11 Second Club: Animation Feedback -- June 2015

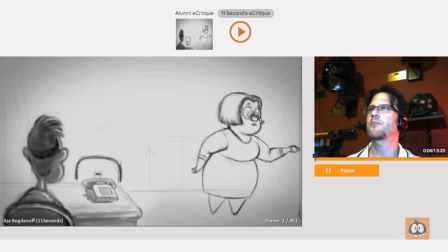[0:01]
Hello and congratulations on winning the 11 Second Club. Well deserved. I think you did a great job on this animation. My name is Keith Sintay and it's my pleasure to be doing the 11 Second Club critique for you. I've been a professional character animator now for over 20 years and I started out at Disney Feature
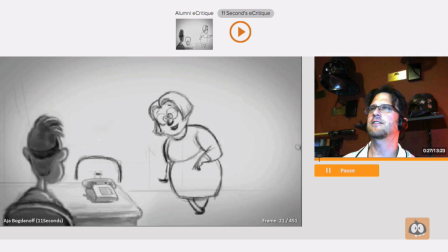[0:20]
Animation and so it's kind of a treat for me to see someone doing a pencil test. It's been a while since I've gotten a chance to see one of these. So what actually brought me toward animation was seeing Pencil Test for the first time.
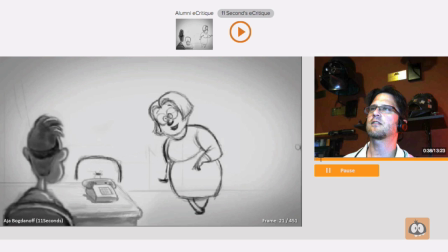[0:35]
I was fortunate enough to work on movies like Pocahontas, The Hunchback of Notre Dame, Mulan, Tarzan, and I also worked at DreamWorks feature animation on Spirits, Stallion of the Cimarron,
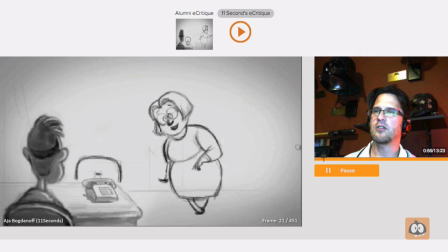[0:49]
Sinbad, and eventually moved into CG animation. I was there during the times when traditional animation kind of basically went away and things moved into into the realm of computer graphic animation. For me though it's always been about the performance.
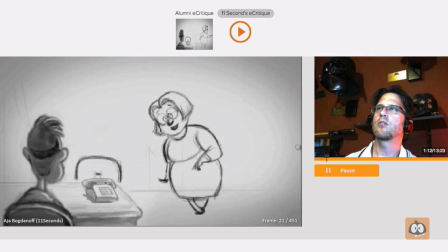[1:05]
I've always enjoyed seeing things that were inanimate come to life, whether it's a pencil drawing or a CG model or a stop motion puppet. So I eventually moved on into the realm of CG and worked on movies at Sony Imageworks like Open Season,
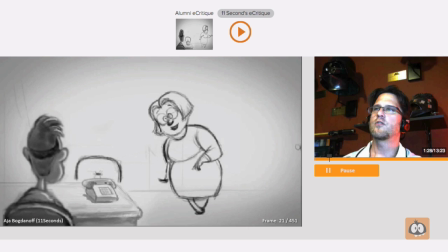[1:25]
Surf's Up, and then eventually into visual effects. I worked on the Transformers movies and most recently I was at ILM. I worked on Transformers 4 and the Ninja Turtles movie and most recently was the Avengers, Age of Ultron which was a lot of fun.
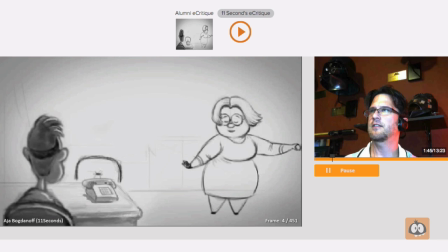[1:43]
So let's have a look at your work here. I think that like I said you did a tremendous job.
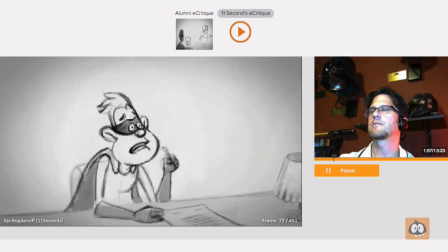[1:48] I had a hard time finding things really to to critique on this but overall it's fantastic excited about your big
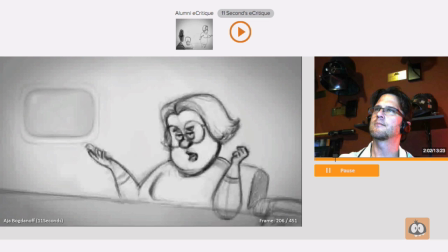[1:56] day you know actually I just had a couple of questions about the contract of course you do but first if you don't mind I want to bring you up to speed on where
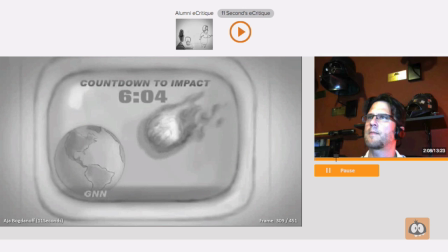[2:03]
things stand yeah okay
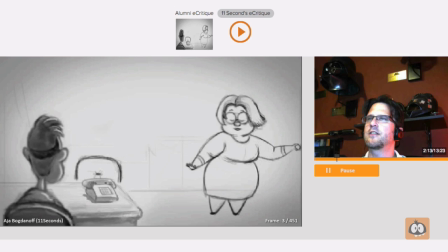[2:08]
so tremendous stuff great work here I love the lot of the details you put in here with the hair movement and things one
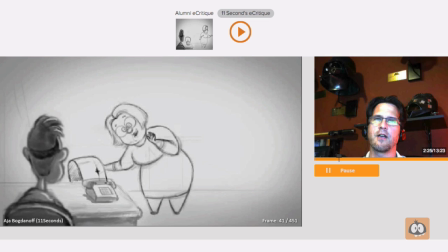[2:19]
thing I noticed that would be a quick fix, and I know what a lot of time it takes to do these hand-drawn animation pieces, but if you might take this guy in this pose, since this is just the one drawing, I like how you shaded him in too,
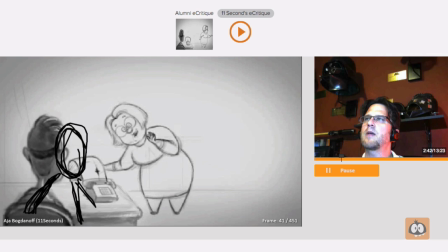[2:37]
and brought him kind of, and by doing that it helped your composition in bringing him closer to camera, and we don't really look at him, we're looking at the woman, which is the correct thing to do. But anyway, if you had his arm out here and maybe have him leaning a
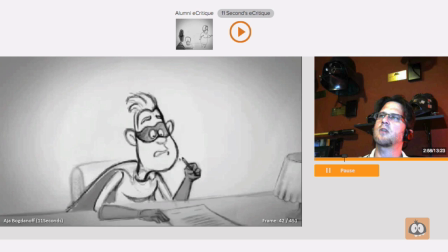[2:56]
little bit more to match some continuity with your next shot, easy fix.
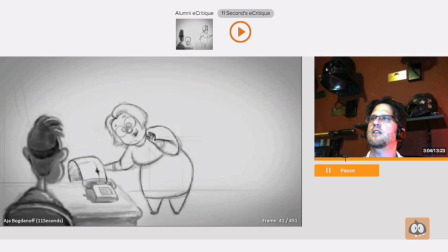[3:02]
One thing I noticed is the way the phone is facing, and that's just me. I'm curious why the phone is facing us, if he's the guest, but either way,
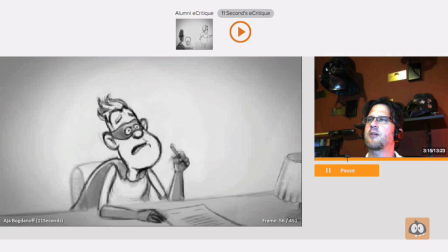[3:12]
again, that's just a minor thing that caught my eye.
Actually, I just had a couple of questions about the contract.
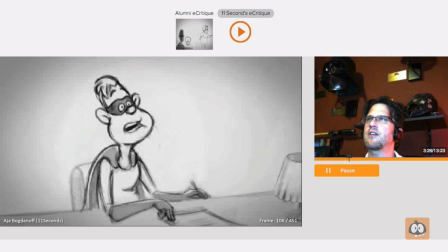[3:20]
When he pushes the contract forward, what you did with the fingers here, this pose, these two fingers, I think is great as well.
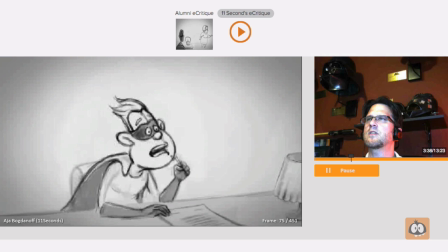[3:29]
One thing you might want to take a look at is the silhouettes are all really nice throughout your animation, but there's this one frame right here, frame 75, where the pencil is near this line on his mouth. And I know this is a quick thing and probably it could be fixed in cleanup, But it almost looks like he's biting the pen or pencil as it goes by.
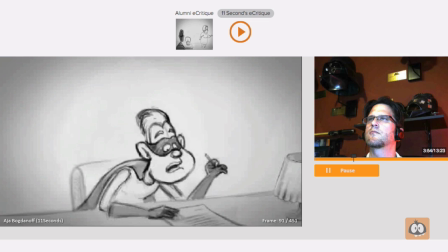[3:49]
If you watch this at speed.
Actually, I just had a couple.
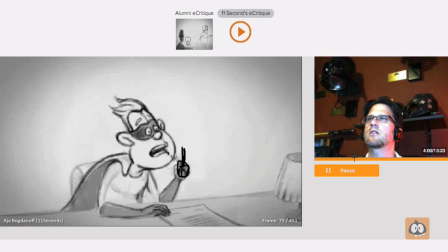[3:55]
Right in there. And I think you can just resolve that pretty easily by just bringing this out here. And then in between into what you have going forward.